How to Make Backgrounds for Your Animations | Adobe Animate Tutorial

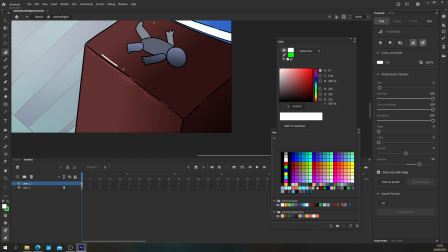[8:08]
And because we've used a reduced opacity overlay layer, you get this really nice color that is based on the color underneath and the overlay white makes it brighter, a little bit richer.
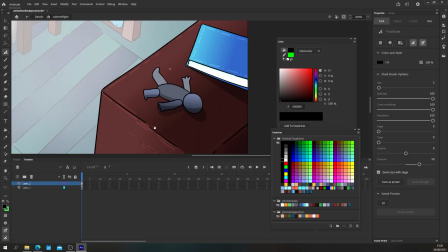[8:20]
The overlay black makes it darker and a little bit murkier.
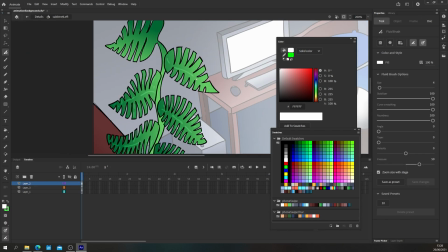[8:25]
Using this, I paint in details such as scratches on the woodwork, veins on the plants,
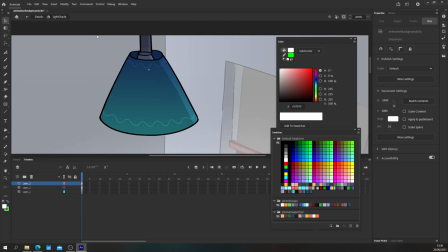[8:31]
but also things like the shadows that are being cast, the hard shadows, excuse me, I crashed there,
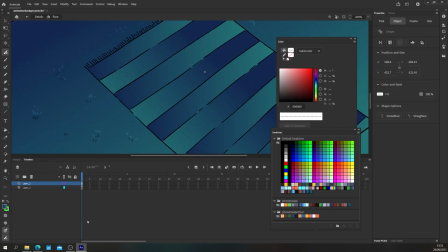[8:36]
the hard shadows and things like behind the plant pots and things like that this light reflected off of the carpet
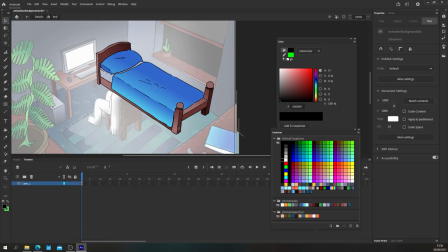[8:44]
the strands in the carpet from the original um sort of fibers there this shadow on the bed and the pillow that sort
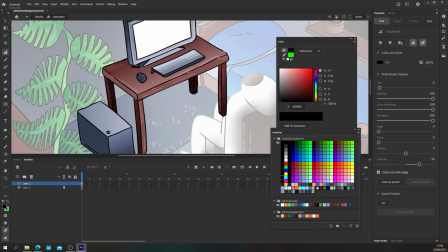[8:52]
of thing now all of this is done with that same technique that new layer on top reduce the opacity of the layer change the blending mode to overlay and then paint
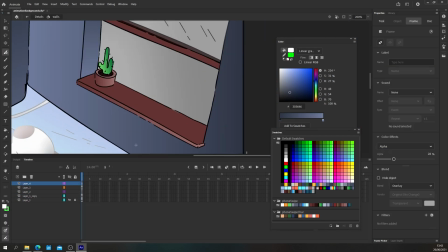[9:01]
in either white or black and that is it um that is how i get all of these lovely little details i think i tried some stripes
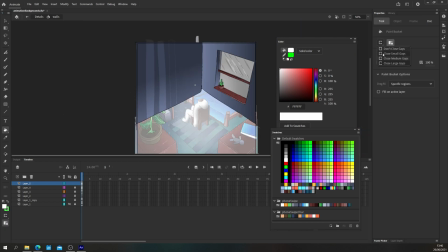[9:08]
on the wall here before I decided to get rid of that entirely and actually add in a new shelf as well.
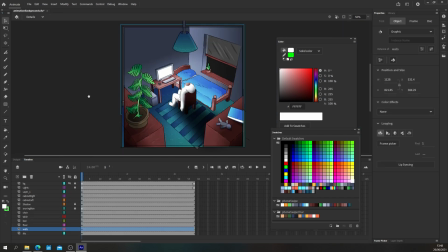[9:15]
So regarding adding details, that's all there is to it. You just make that layer.
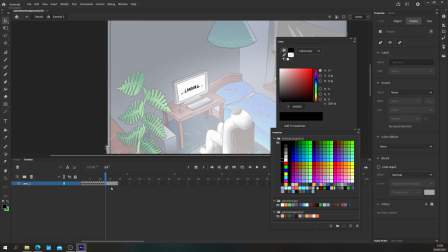[9:19]
I came back into Blender briefly here, added a bookshelf up on the wall, re-rendered that image,
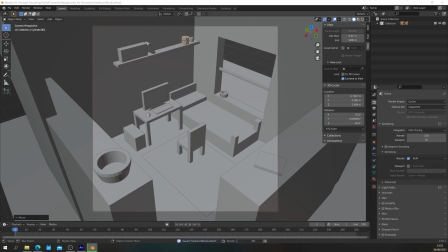[9:25]
bunged that image and back into Adobe Animate, which took me a little bit of time, and then just drew the shelf over the top.
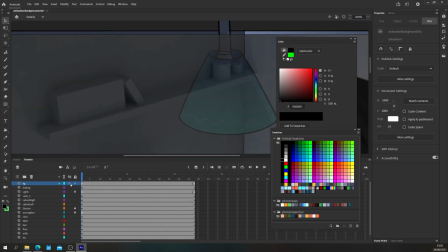[9:34]
So once again, adding colors, doing the linear gradients, picking the colors that I want.
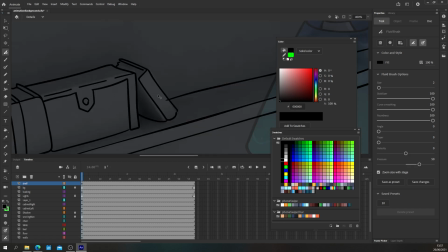[9:38]
This is basically a microcosm of the entire process here, adding in the linear gradients,
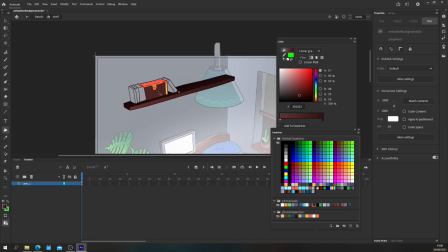[9:43]
putting a new layer on top with overlay mode and 30 so percent opacity and then adding in shadows and things like that afterwards.
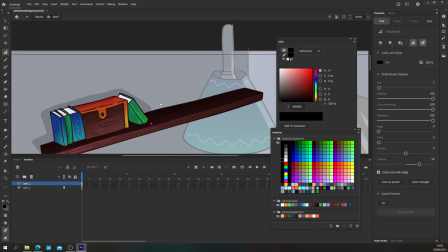[9:52]
So with that all in mind, let's take a look at the finished thing. And there you have it. That is our finished product.
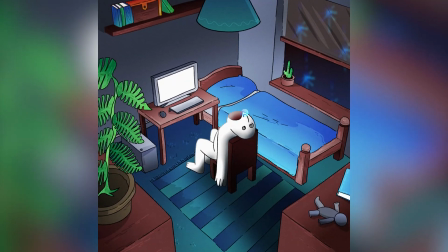[9:58]
The five stages of making backgrounds, building the blocks in Blender, coming in, adding the line work and the basic gray colors,
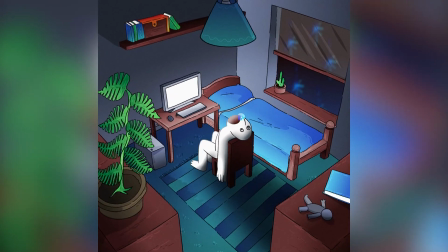[10:04]
adding our gradients in gray over the top adding the colors in and then going in and adding the
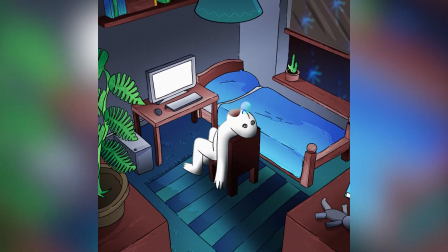[10:10]
details with that nice overlay layer mode trick hopefully you've gleaned something useful from
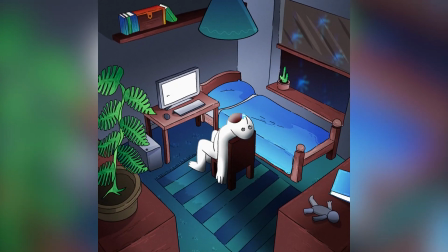[10:15]
this um process of mine sorry this wasn't like a normal tutorial but if i did that it would be about two and a half hours long which
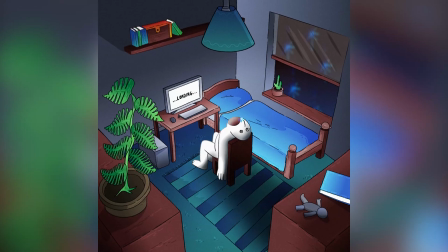[10:22]
is way too long um but hopefully you've learned some tips and tricks if you have any questions obviously leave them in the comments below and i'll
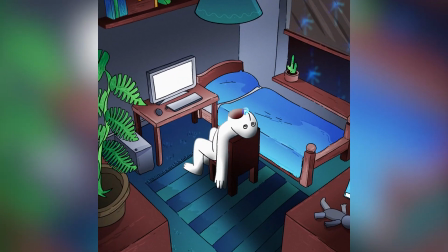[10:28]
do my best to answer them otherwise thank you ever so much i really appreciate each and every one of watching and I'll see you next time for another episode of TipTut.